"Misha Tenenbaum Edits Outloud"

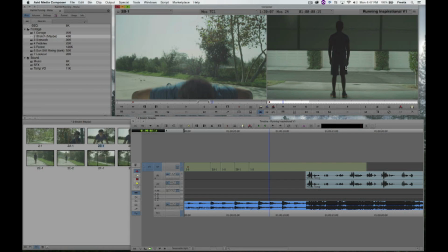Here I kind of wish the door was a little higher, so I'm just going to chop out this bit.
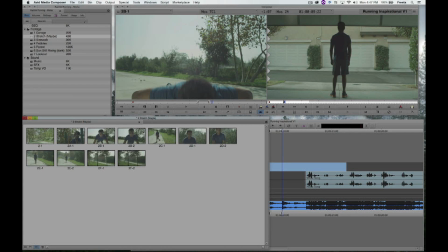What other exercise? We got another exercise. So we've got stretching.
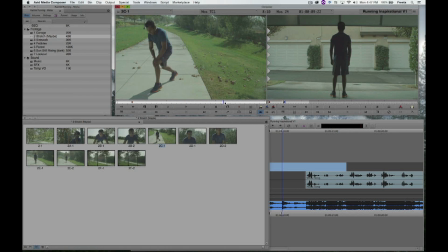This angle isn't really useful to us. We want that emotion, you know? We want those close-ups.
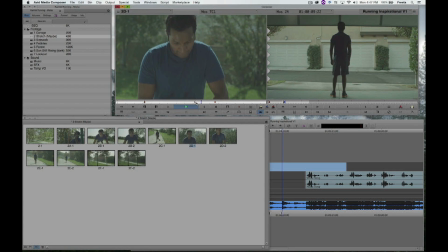That's not bad. What else do we have? Going back down.
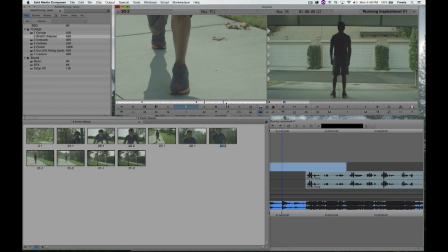I like back down better. Let's see the other take. Again, we're coming up. Maybe up is better. There's definitely something for you don't want to reveal the main character's face in a sloppy way.
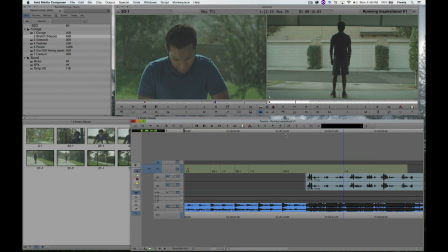I don't know which is better to go down or up. I'm going to create a new video track and actually put this up on V2.
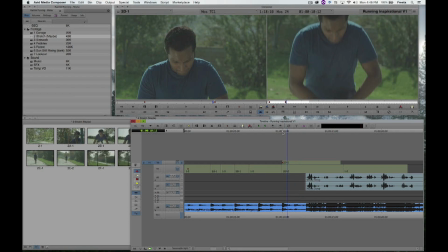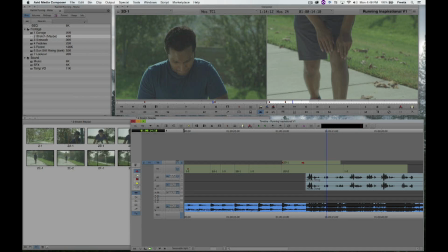Yeah, now that I'm looking at it, I do want to go from down to up.
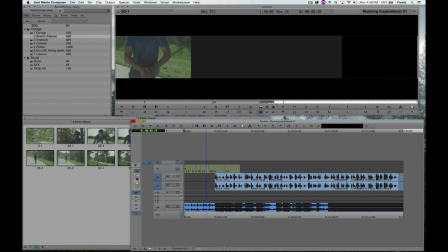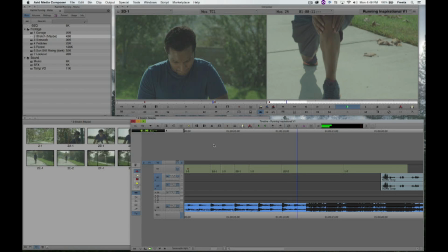Obviously, we're chopping this out.
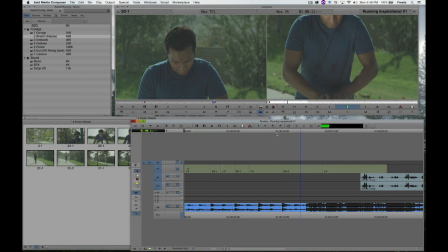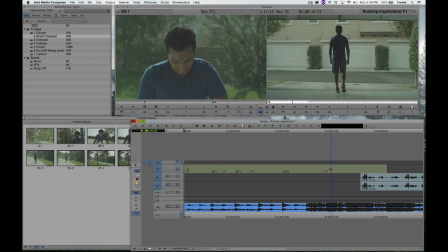This first step here, that has to happen right on the music change.
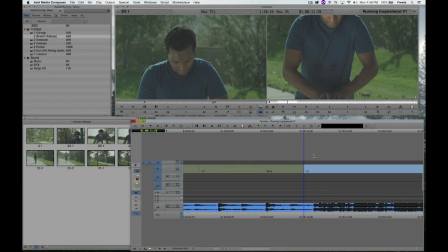We're using the music as kind of our clue about pacing.
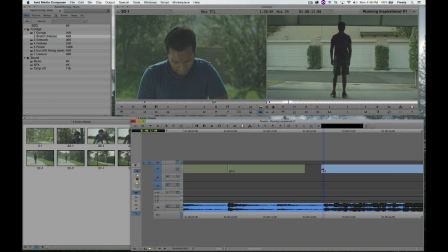Here, obviously, the song changed, so did our character.
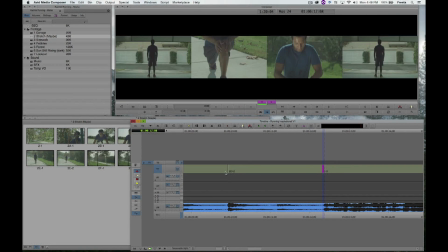Something about him changed. But we also want to make sure to see his face. That's more important than the knee, so I'm just going to slip this until my B-side shows as much of his face as I actually want.
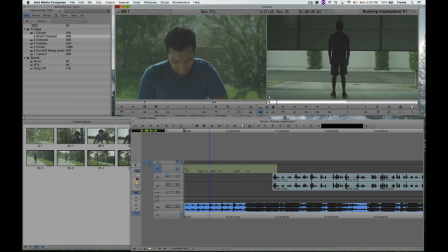Let's go back to the head here and watch what we've made.
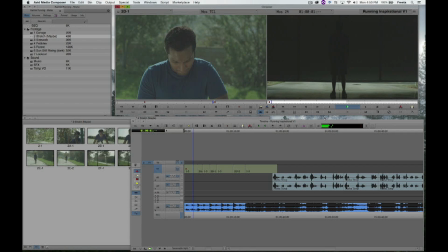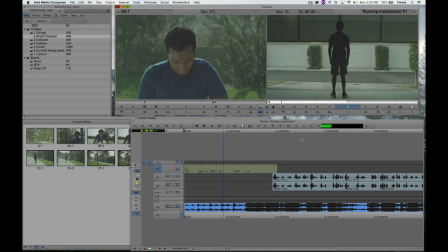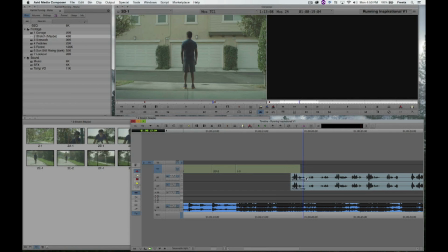How the hell do we get him running? I don't know how we're going to get him running, but I do know that my dialogue needs to start somewhere around here.
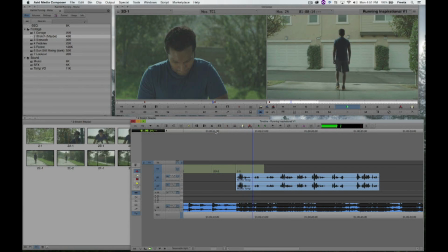It's not about the distance, the speed, the destination. It's not about the distance.
And then right on this downbeat here, let's cut to something else.
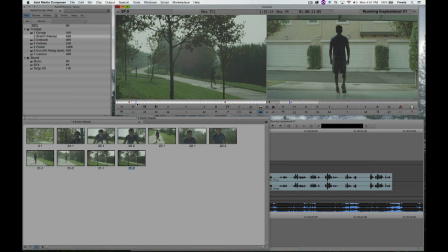The rest of the footage in this sequence is these really far, oh, I have an idea. The problem that we have is you can't cut to him here, already in the middle of a run.
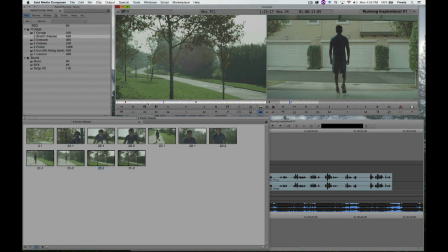What you really want to do is show him off screen, coming into the run. Maybe we're just down the street from his house and this is him he just made the first turn.
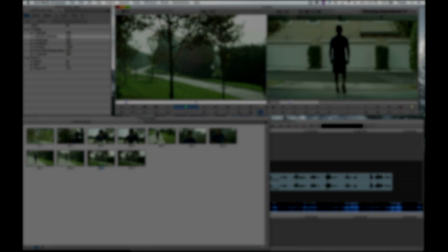Future Misha talking. When you're cutting a montage like this, all the shots feel random.
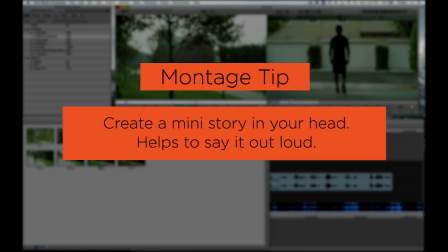It's important to be constantly creating a mini story in your head. That'll give you some structure, which helps pick the next shot.
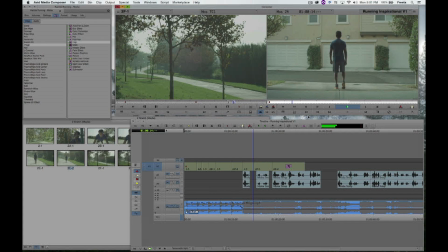It's not about the distance, the speed, the destination.
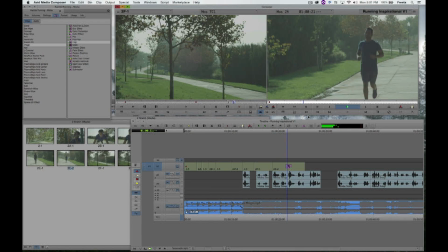It's not about the shoes you wear, or the number on your back, or how long you've been doing it, or how new you are.
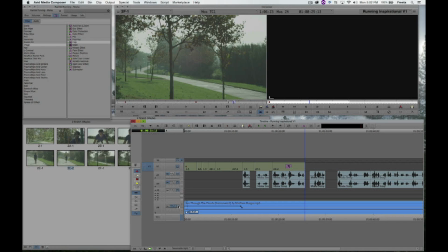Running is...
That's great. Now that we've kind of used all these clips, I'm just doing a double check.
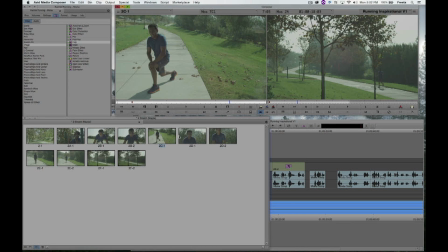I'm okay with what we've got for now. We've got push-ups, we've got knee stretches, we did that.
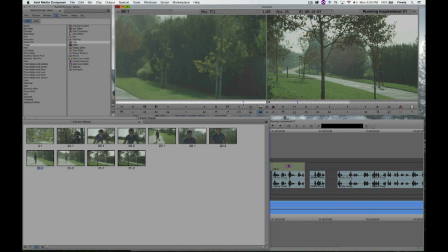And yes, I do actually check to make sure that I used everything.